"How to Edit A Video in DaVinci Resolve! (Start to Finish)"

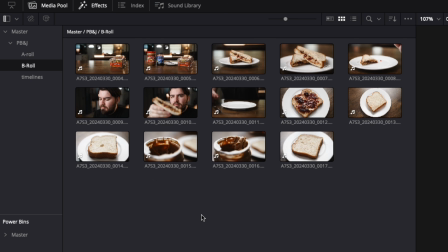So go up to the top left and click on B-roll, and we have a variety of different shots we can choose from.
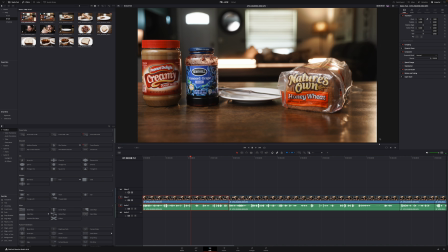I'm going to click on this first clip here, and if I scroll to the very end, I have this nice panning shot that shows all the ingredients laid out.
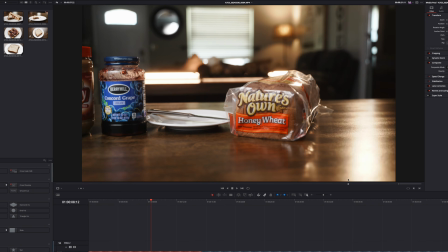So what I'm going to do is find a good endpoint when I start on the camera movement, right about here.
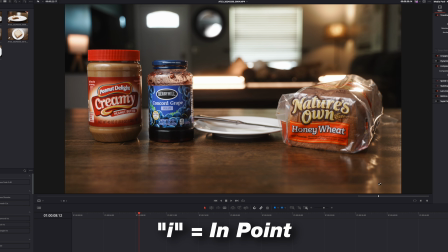Click I on the keyboard and wait for it to end.
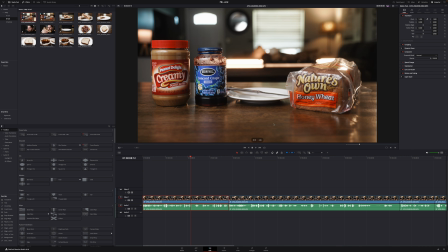Right here, I'll click O. And now I can basically do the same thing, import this into our timeline.
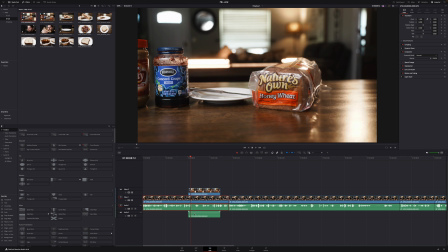Now, as you see, when I brought in the video like I did before, it also brings in audio track, and we don't necessarily want to have audio with our B-roll.
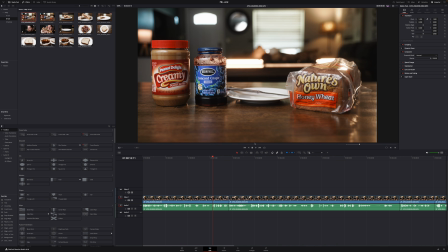So instead, what I'm going to do is click on this video only icon. I'm going to click hold and drag this right above where we want our cut to be.
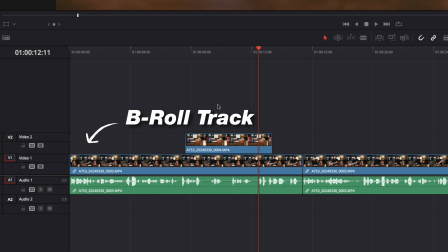And if you bring it to a track above your A-roll timeline, you can move this around without affecting your A-roll clip.
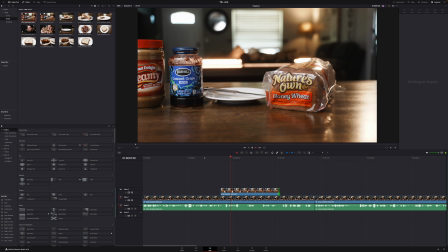And now, once I play it back, you'll need for this dish.
Well, you're gonna need some bread, some peanut butter, and your favorite jelly.
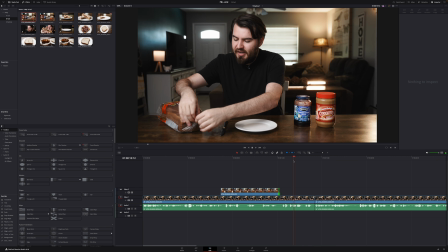Already just a much more engaging video right off the gate. So continue to play the video, we're going to run across our jump cut.
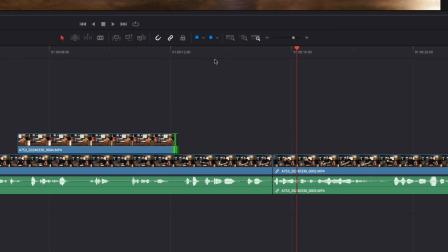Basically, this is where I've cut out all the fluff of me trying to fiddle around with the bread tie. So we actually want to cut away and show a new perspective and not have that obvious cut there.
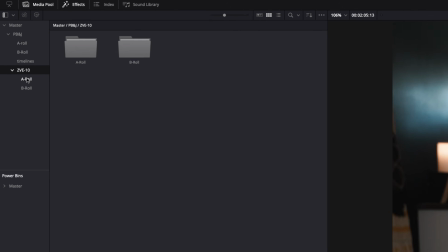If you download this footage and follow along, you actually will see that I have a different camera angle.
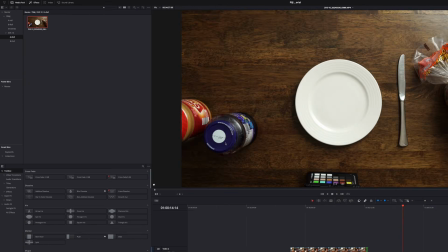So if I go to ZVE10, A-roll, we'll see we have a top-down perspective of this entire video. So I'm gonna go through and find the exact moment when I basically have untied the bread, and we're gonna place that over our jump cut.
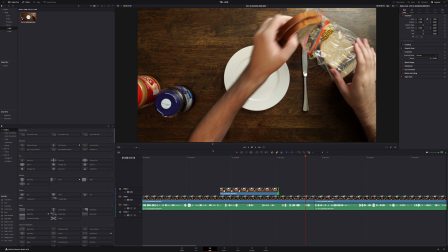Again, I'm gonna click I
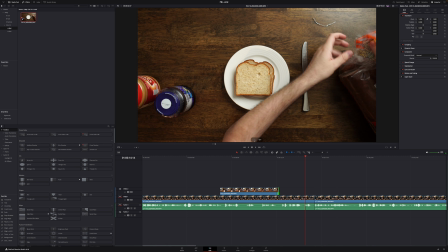and O and drag just the video right above this cut.
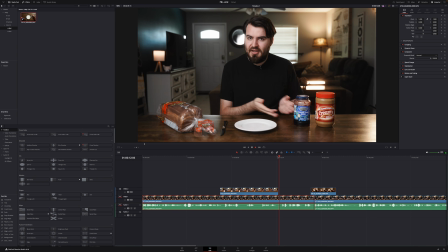Now when I play it back, so let's first untie our bread bag.
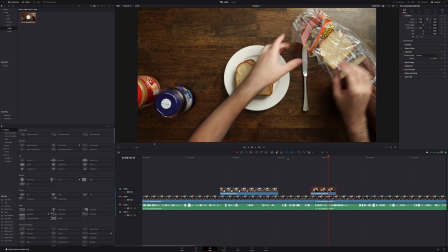Make sure you leave the end piece in there. No one wants that.
Now it's just a lot smoother, even though I've actually completely omitted me messing around with the bread tie.
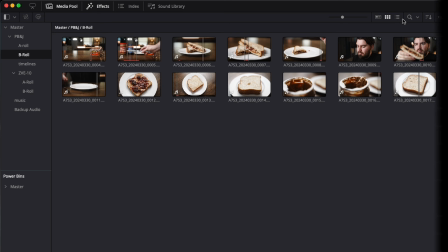When you look through this footage, you may notice that some footage is 60 frames per second. This is shot at a higher frame rate so I could later slow it down in editing.
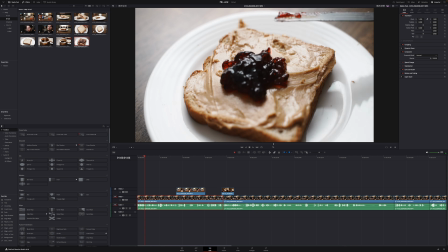So let me show you how to do that. So I'm gonna grab this clip right here, and let's say I want this jelly spread to be slow motion.
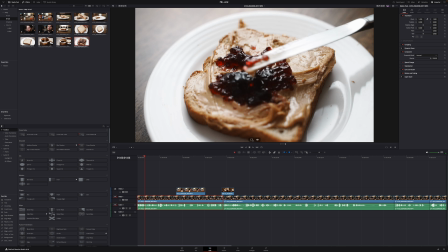So I'm going to select my in and out points. I'm going to drag this onto the timeline as B-roll.
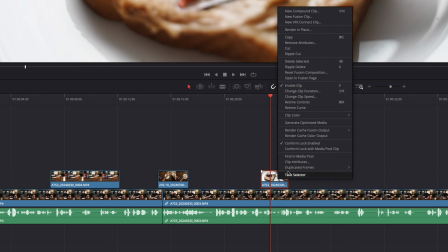I'm then going to right click and select change clip speed.
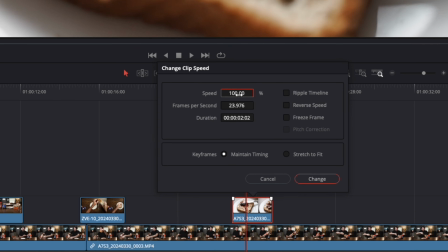And then I can go over to the speed tab and slow it down all the way down to 40%.
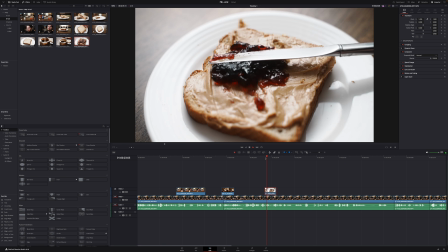And once I click that, you'll see that the clip is now very slow motion, very cinematic looking.
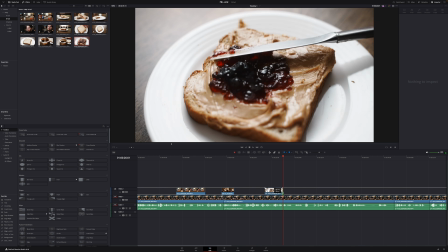I can then change how long I want the clip to last for.
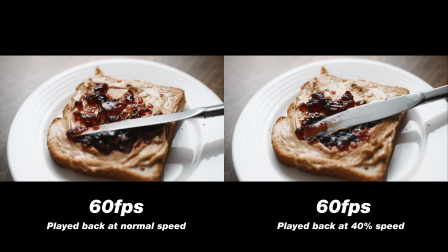But that will basically take your 60 frames per second and make it 24, which plays back as slow motion. So as I place B-roll on this video, I'm just gonna listen through this entire video, and when I have a good visual in mind or something that I shot, I'm gonna place it where it seems to fit.
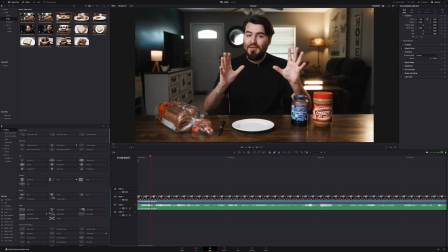So as an example, when I first played this clip, in this video, we're gonna show you how to make a peanut butter and jelly sandwich.
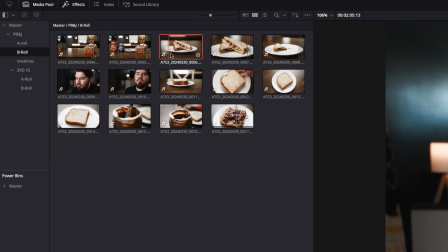I think it would be good to show a visual of the final product. So I'm going to reach up to this top clip, and I have this nice panning shot.
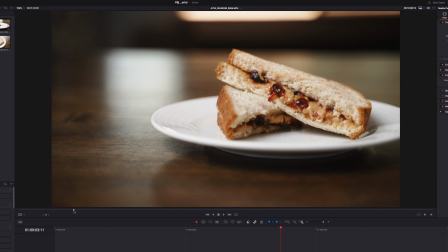So I'm going to click I right about here, and that should be enough.
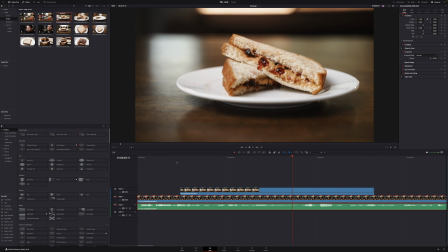I'm gonna click O, again, drag the video clip only, and then I'm just going to time it when it seems right when I say the word peanut butter and jelly sandwich.
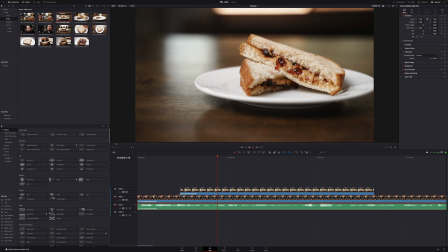In this video, we're gonna show you how to make a peanut butter and jelly sandwich. So let's start.
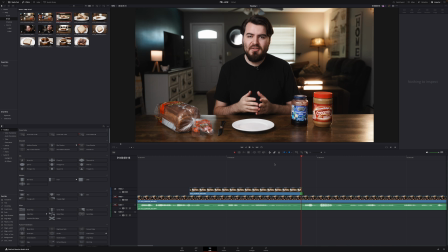I'm gonna cut right there, just kind of trim the ends. And now with that in place, let's take a look at our edit.
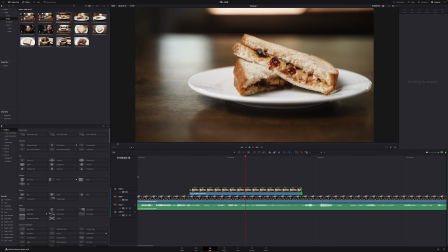In this video, we're going to show you how to make a peanut butter and jelly sandwich. So let's start off with the ingredients.
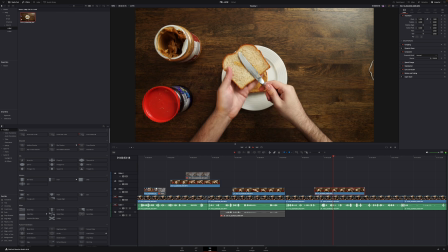Already just much more engaging to watch. I'm going to do this exact same process throughout the entire video, choosing angles that is best going to show the action.